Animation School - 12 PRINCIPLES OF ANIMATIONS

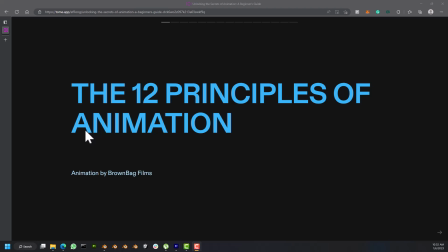(0:00)
Hello and welcome to the animation school. Wow, it's been amazing from modeling to character creation to rigging.
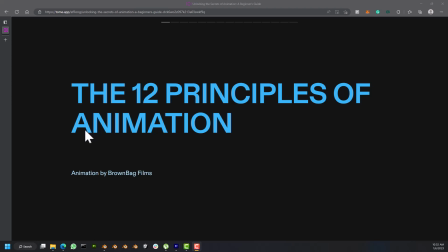(0:14)
I know it's really tedious and I know that it's taking a lot, it's taking your time and energy. And it's only one thing I want to know if you're getting value for this. And I did warn you from the beginning that
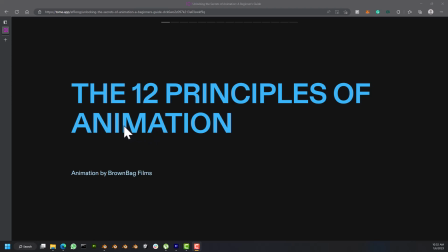(0:31)
it's going to be hands-on, it's going to be really practical, and I'm glad that some of you are you know taking this very seriously. All right, so in animation school we'll be going through the 12 principles of animation and how you can apply it in your animation before we go into character animation in proper.
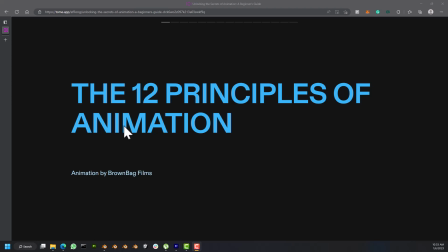(0:50)
So the reason why we go through these principles is because you have to have these principles in mind before animating anything or while animating anything, so that it makes your animation more believable, more natural,
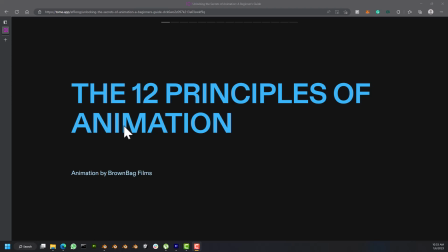(1:04)
more dramatic, more appealing to your audience. So you wouldn't want to just jump into animation, start pulling things around. So you have to understand the intent of your character or your object, why the character has to move a certain way,
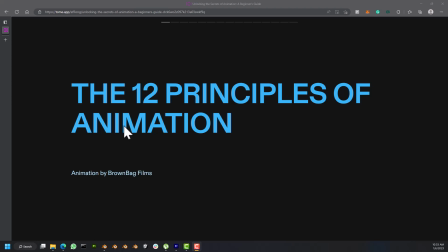(1:20)
and even when it moves, why it has to be appealing or more presentable at the end of the day. All right, so without wasting your time, so I'll be jumping straight into showing you the 12 principles of animation, how it works and what you should look out for.
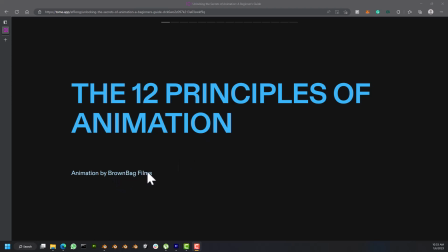(1:36)
And I'll be using a reference from Brownback Films, and they did a good job when it came to explaining that. So I'll just be using their illustration to actually buttress my point. All right, so let's jump straight in.
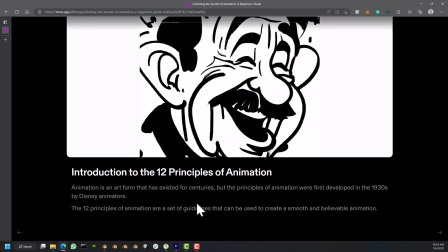(1:49)
So this principle was created by Disney in the 1930s. So it's the 12 principles of animation are a set of guidelines that can help that can be used.
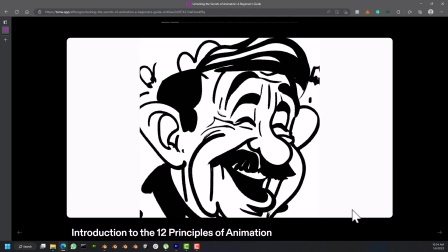(2:02)
That can be used to create smooth and believable animation, just like I've told you already. All right.
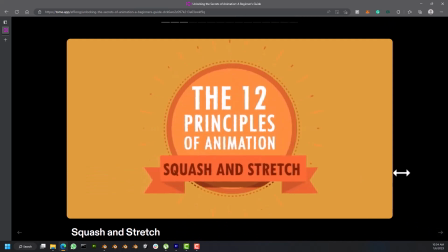(2:07)
So the first principle is squash and stretch. Squash and stretch.
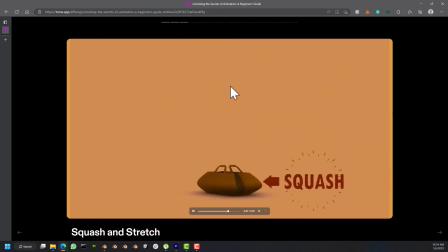(2:11)
So if you look at this bag, the way it squashes before it makes its action, and before it lands, the way it stretches.
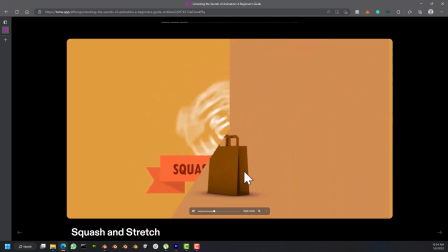(2:19)
So this principle is very important when animating any character, and it not necessarily every character.
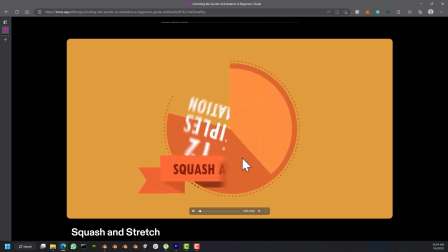(2:26)
So like the transformer character may not necessarily need squash and stretch because it's highly technical and highly mechanical.
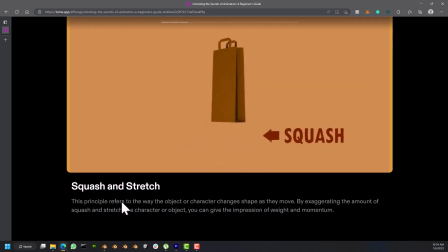(2:33)
So squash and stretch, so it's like it says here, I say this principle. Don't worry, I'm going to give you access to this slide so you could so see it for yourself in your spare time and read it and make reference to it at any point in time.
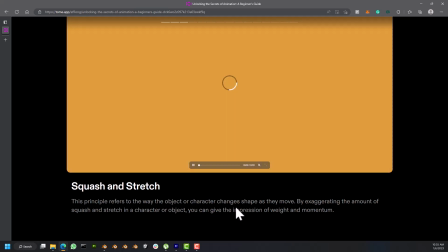(2:48)
So the principle refers to the way the object or the character changes shape as they move.
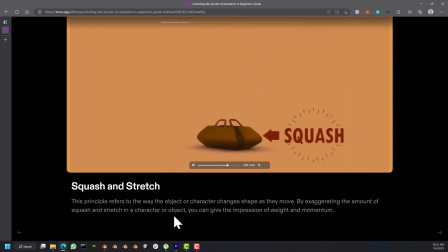(2:55)
By exaggerating the amount of squash and stretch in a character or object, you can give the impression of weight and momentum. So for example, from this illustration, you could see that the character has to gain momentum before it makes its
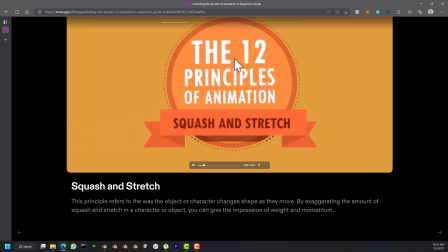(3:12)
action, and has to also have that impression, the weight.
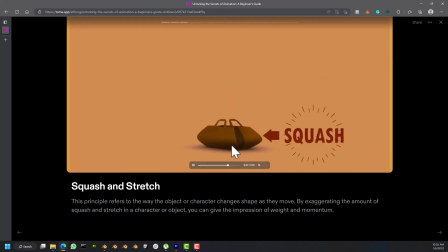(3:17)
It has to give you impression of weight before it lands. So that principle is highly important when animating.
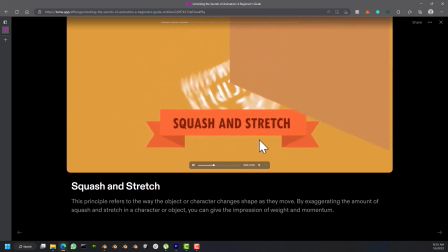(3:24)
So you just have to pay attention to it. And I believe at the end of this course you would watch animations differently.
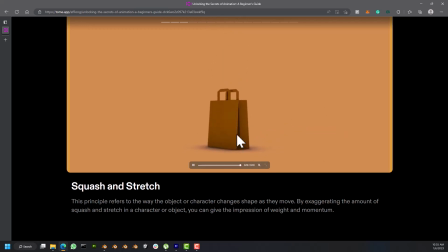(3:32)
Now, for example, the Hotel Transylvania has a lot of squash and stretch principle in that animation, from how the head moves to how they walk to how they talk. You'd find a lot of squash and stretch in those animations.
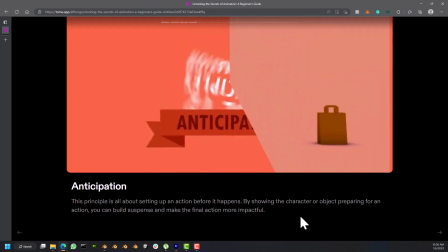(3:48)
So the next is anticipation. So it shows you the action the character makes before the original action,
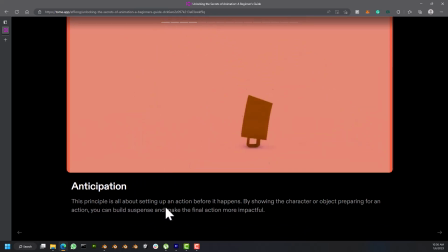(3:57)
just like it says that this principle is all about setting up the action before it happens.
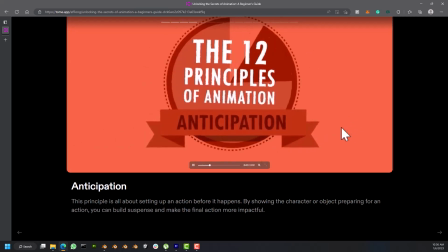(4:01)
So for example, you could see that when you're walking, you have to first gain momentum before you start walking.